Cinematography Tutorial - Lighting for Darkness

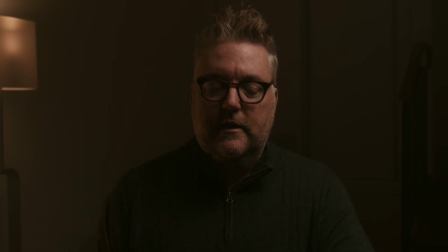We still have behind me, in these nice clean shadows, we still have an empty space. So back in the beginning of the video, I mentioned, well, what if I'm some crazy guy in a lab, or say I'm in a library in my house, and you want the audience to see back there.
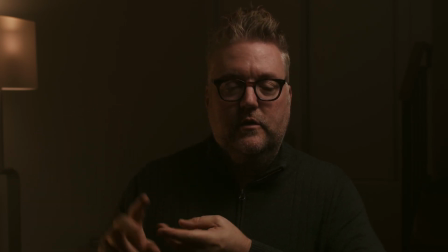And usually you do. You want to light your foreground, your middle, and your background. So let me put a light on in the background. We'll see how that looks. I have 1, 2, 3, 4 lights going.
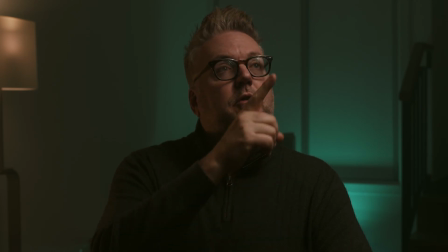It still looks dark in here. We have this big softbox here trained basically at my face. If I was the actor, you'd be able to see me and understand the emotions I'm trying to portray. We have the kick light over here, kind of filling me in just a tiny bit over here, giving me a little bit of something going on here.
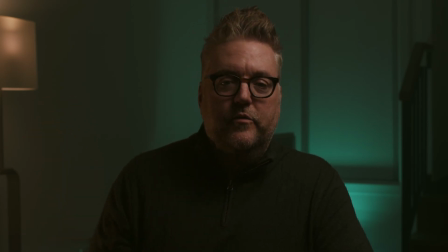Have the practical lamp back here, and we've got the fourth light, which is lighting up the background a little bit. So I want to point out this is not an amazingly technical setup. The green light back here, I just have a panel on the floor pointed up.
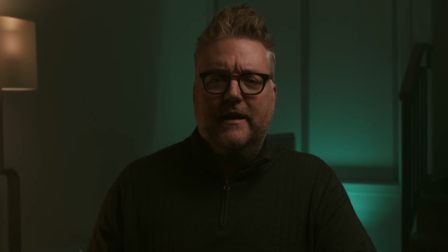I didn't do a lot of lighting planning for this, but that's okay because I just wanted to show you, a practical example of how to have lights in a scene and still have it look dark. And again, we've got 4 lights in here, lighting up different things, and it still looks dark because of the shadows.
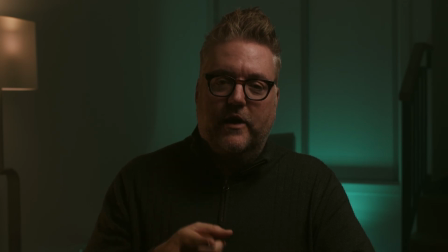So I'm going to say it one more time, watch your shadows. Keep the shadows in there if you want. If I were to put all these lights to max, say, all daylight balanced, you'd be like, wow, this guy's in a house with a ton of windows,
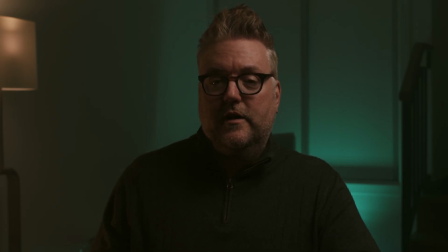and it would be a completely different thing for the audience. They would think this is all daylight just flooding here. Or if you're outside in the sun, obviously think about the amount of shadows in the sun. There's not really that much unless you're standing behind a building or standing under a tree. But other than that, everything is really well lit.
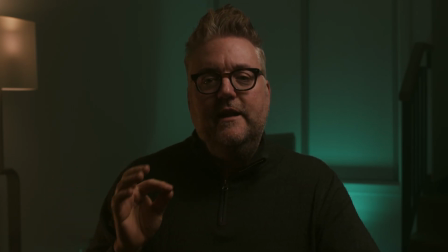That's not what we're doing here. We're just lighting the areas we want the audience to see. Let everything else go into shadow. And that's going to give the distinction of a dark scene, okay? So I hope you've gotten something out of this. If you have any questions, or if I can clarify anything else, or if, I tend to ramble in these sometimes,
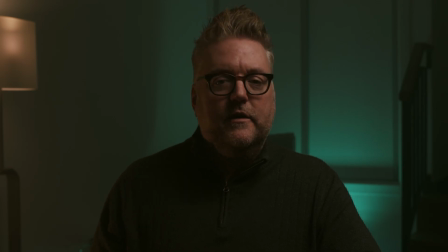so maybe I didn't explain something entirely, leave a message in the comments section, and next time I'm here on YouTube, I will answer what I can. Some people are DMing me, that's cool too, that's fine, and you can also email me through my site, theroamingdp.com. All right, I'll talk to you soon. Bye-bye.